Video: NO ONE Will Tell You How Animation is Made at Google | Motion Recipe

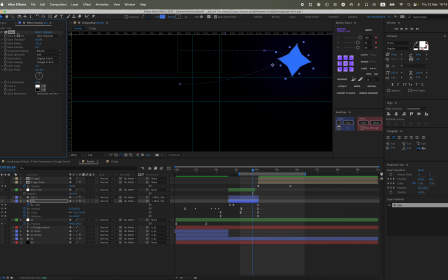(37:33)
We'll also add a glow to the star. This way works. That's a blue color. With the blur, it might be a bit. It might not be very visible, so let's use a glow instead.
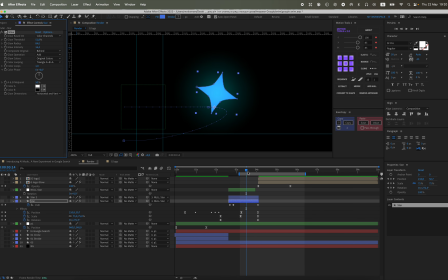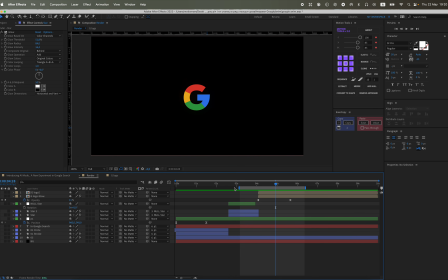(38:08)
Let's add a new object. This will be a scale animation. Kind of a zoom out. And around the end of the animation, we set a keyframe and move a few seconds forward, then set the value to about 80.
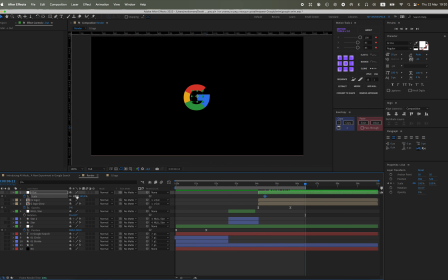(38:30)
Also F9. Maybe even this kind of animation graph where we have this sharp moment, we won't even notice it. And then it just smoothly tapers off.
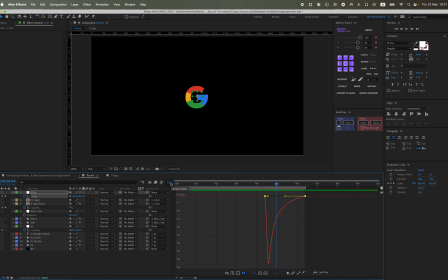And let's stretch the animation graph more.
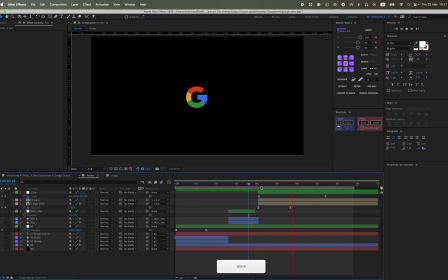(39:01)
So we end up with a sharp transition, a quick scale change, and then a smooth decrease. That's exactly the kind of zoom out. And I'll change the value to 85 to make it a bit smoother.
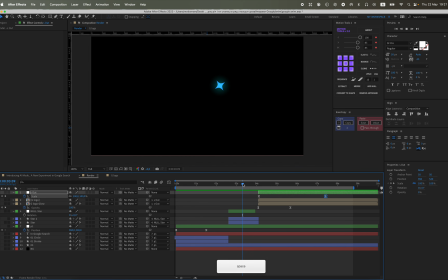Let's see what we've got.
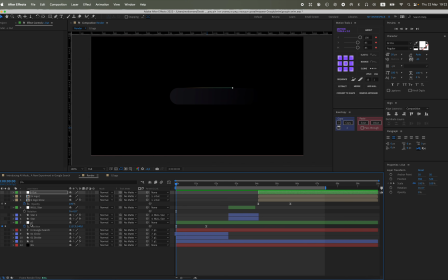Something's a bit off with the animation graphs. Let's start with the position.
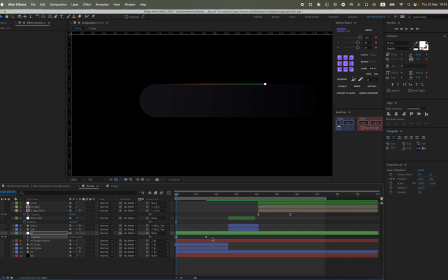Select the animation graph and move it to the left. Let's see what we've got here.
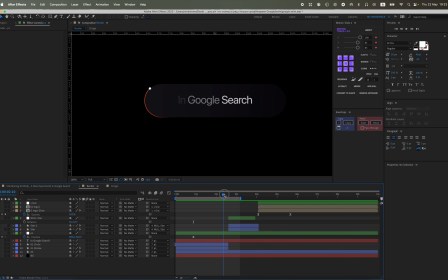(40:04)
Something's a bit off with the animation graphs. Let's try to figure out what the problem is.
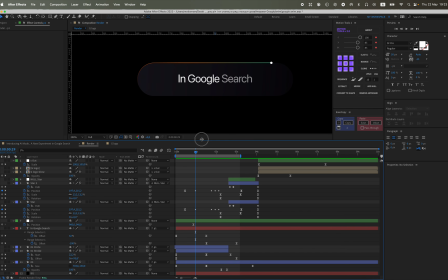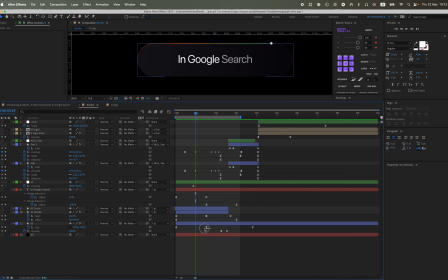(40:20)
Okay, let's move this one. Let's try this. These keys.
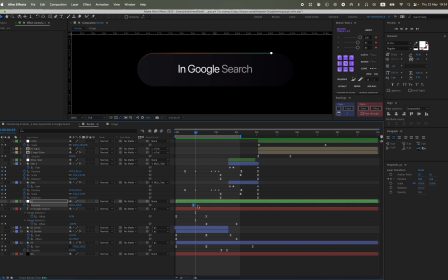(40:35)
That's not it. No, that's not it. Let's put both the graph and those keys back. Something with, that's right, exactly, with the animation graphs. Let's use Easy Copy to copy it and paste it here. We'll end up with this animation graph.
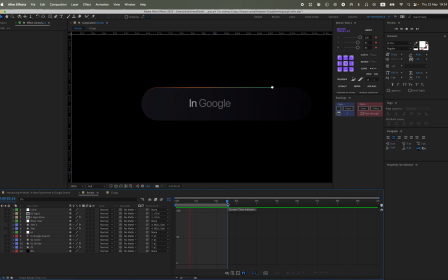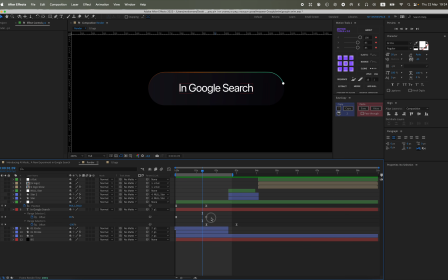(41:03)
And we need to fix the next animation graphs as well. Alright, let's take a look at this one. We'll copy it, paste it into another one, and also
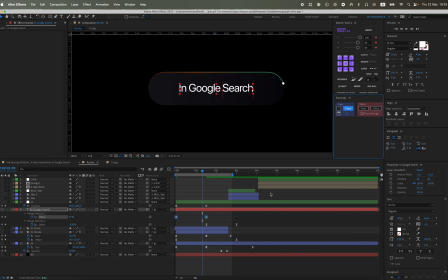(41:20)
into the next ones as well. So we copy 2 keyframes and paste them into 2 others. Now it's starting to look about right.